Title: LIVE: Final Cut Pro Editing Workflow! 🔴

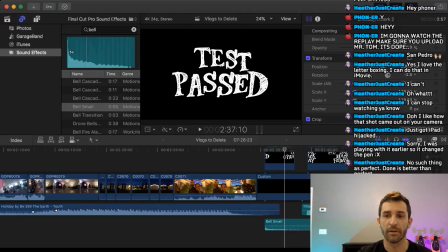26:10 You can just keep it, and it's not going to blow out your eardrums or be too hard to hear. All right. Before we jump into the next part, let's look back at chats. Cool. Okay. Haven't missed much yet. I'm really liking this OBS thing.
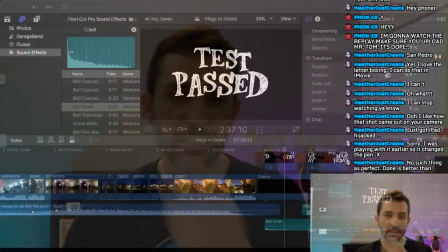26:30 I'm like a one-man control room over here. So, back into Final Cut Pro.
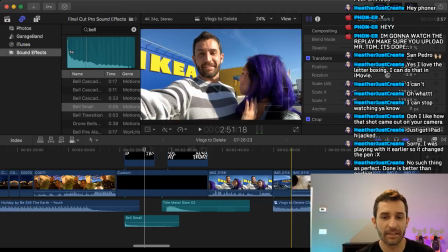26:37 The second part of this is our IKEA test, which I sort of made a mini video.
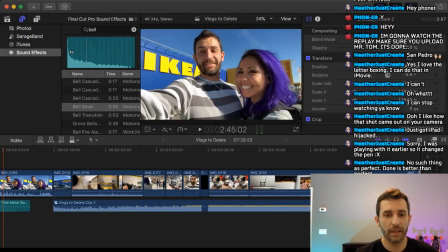26:45 We've got our intro, and if you look at the audio, I'm pointing like you could see.
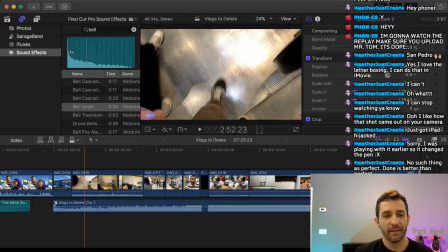26:50 If you look at the audio down here, the song I chose, I actually smashed two songs together.
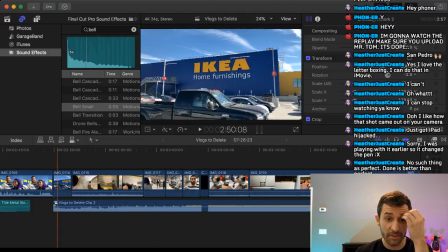26:55 There's this build-up intro,
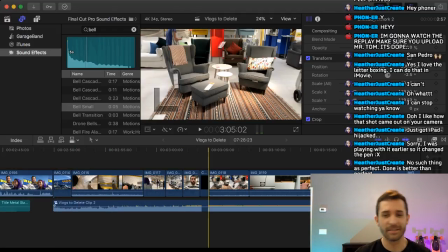26:56 and then it pauses for a beat and hits like this wacky EDM dubstep thing that I just wanted to use because it's IKEA and it's ridiculous. The thing with this segment, our relationship test was going to IKEA. The added spice was that it was IKEA on Black Friday.
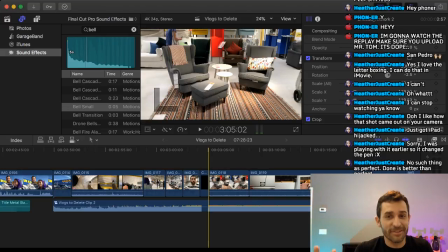27:14 But the spoiler part is that IKEA doesn't actually like do Black Friday anything. So it totally was like not crowded at all. There was like, it was just IKEA. It was very uneventful. We had a great time, ate some meatballs, whatever.
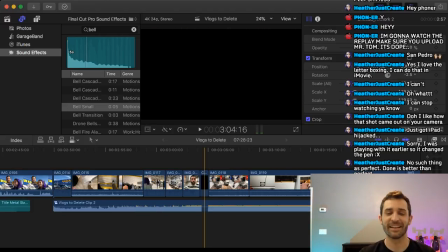27:31 So I wanted this really intense music to kind of underscore the fact that like, oh, it wasn't really that eventful.
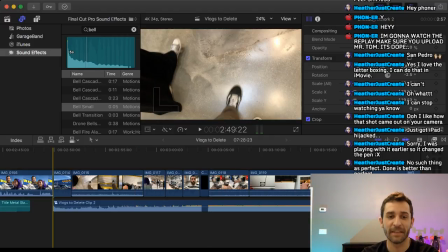27:39 So the intro to IKEA, I have finished. I've got a title that says IKEA Black Friday.
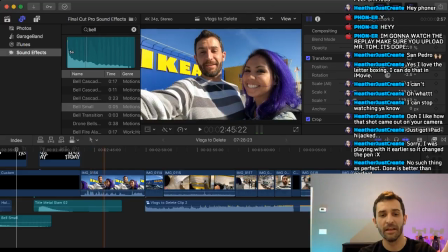27:46 Then I've got a segment that Heather and I recorded in the parking lot. And then I've just got some footage here mixed with the first song.
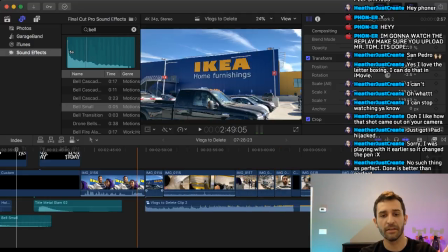27:54 So from here to here is actually already finished. And I'll show you where we're at.
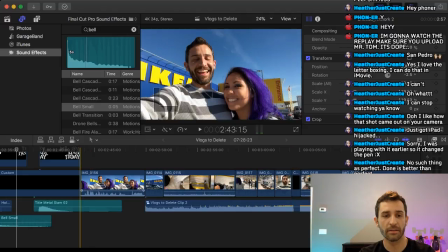28:00 So let's jump here.
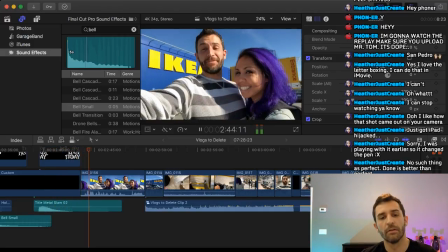28:06 It's Black Friday, so it's time for the ultimate relationship test. IKEA!
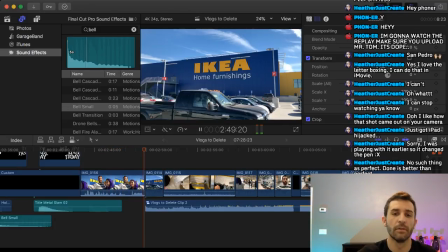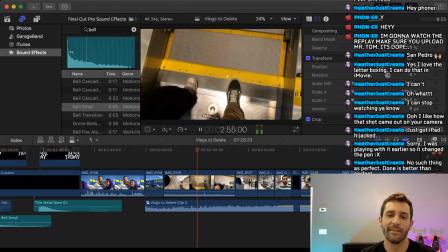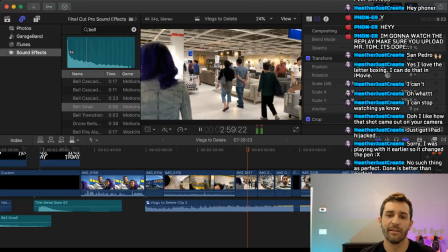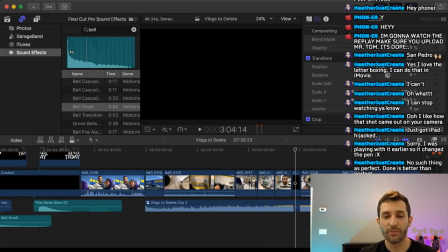28:27 And that's it. That's the little intro I have. So visually, ignore these visuals, but this is the music that's going to kick in.
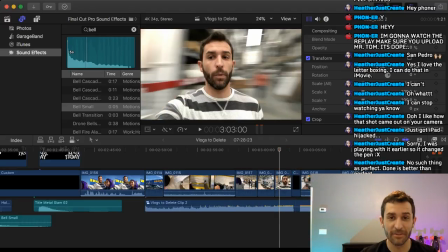28:36 So what you see after the pause is not going to be the final video, but the audio is, and it's over the top on purpose.
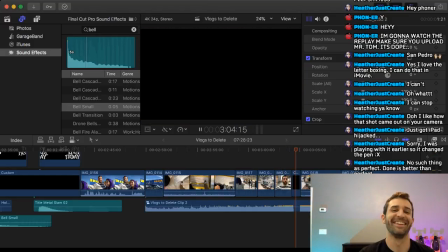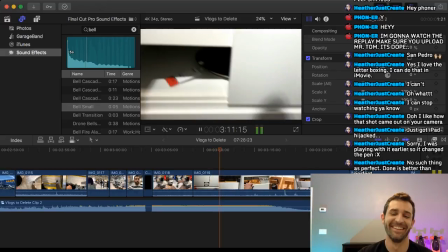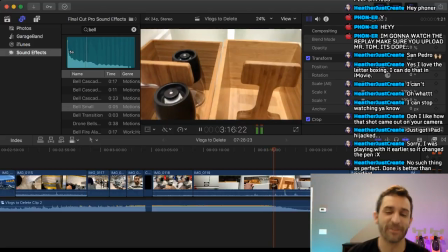28:57 So that might have sounded insane over the live stream, but it is insane.
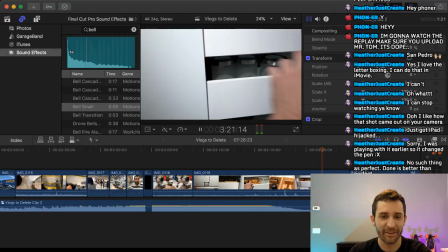29:01 It's this really too intense thing that goes from, 3 minutes and 5 seconds.
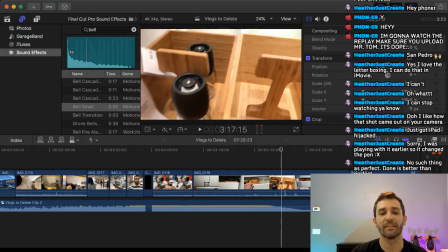29:06 It's about 10 seconds, 15 seconds. So really my goal here,
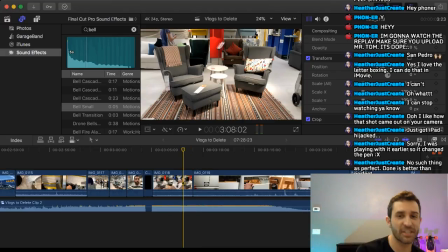29:10 my challenge is to take all this IKEA footage and smash it into like a 10-second crazy montage. And if you listen to the song, it has like a main hit, and then it has sort of this like, I don't know, this accompanying part that's like dun dun dun dun. Like, watch.
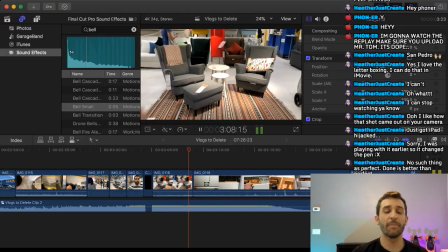29:31 So my plan is to cut to the music.
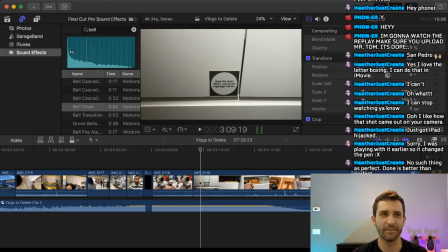29:34 So every time you hear those hits and those like harmonies or melodies or whatever, I want to cut to new shots. So that's going to be a way to make it visually just kind of like overwhelming. And it's also going to be a way for me to incorporate lots of new cuts and things into it. Real quick, I need to, because it's hot in here, because this live stream is fire, I need to turn on a fan. And then I also want to mention that this IKEA segment, the other part that I tried to do here was I filmed the whole thing on my iPhone, because I've been talking in lots of streams that I have a new phone, which I can stream from normally and like do things with. My old phone I couldn't do anything with. So I got the iPhone 8 Plus, which I love very, very much.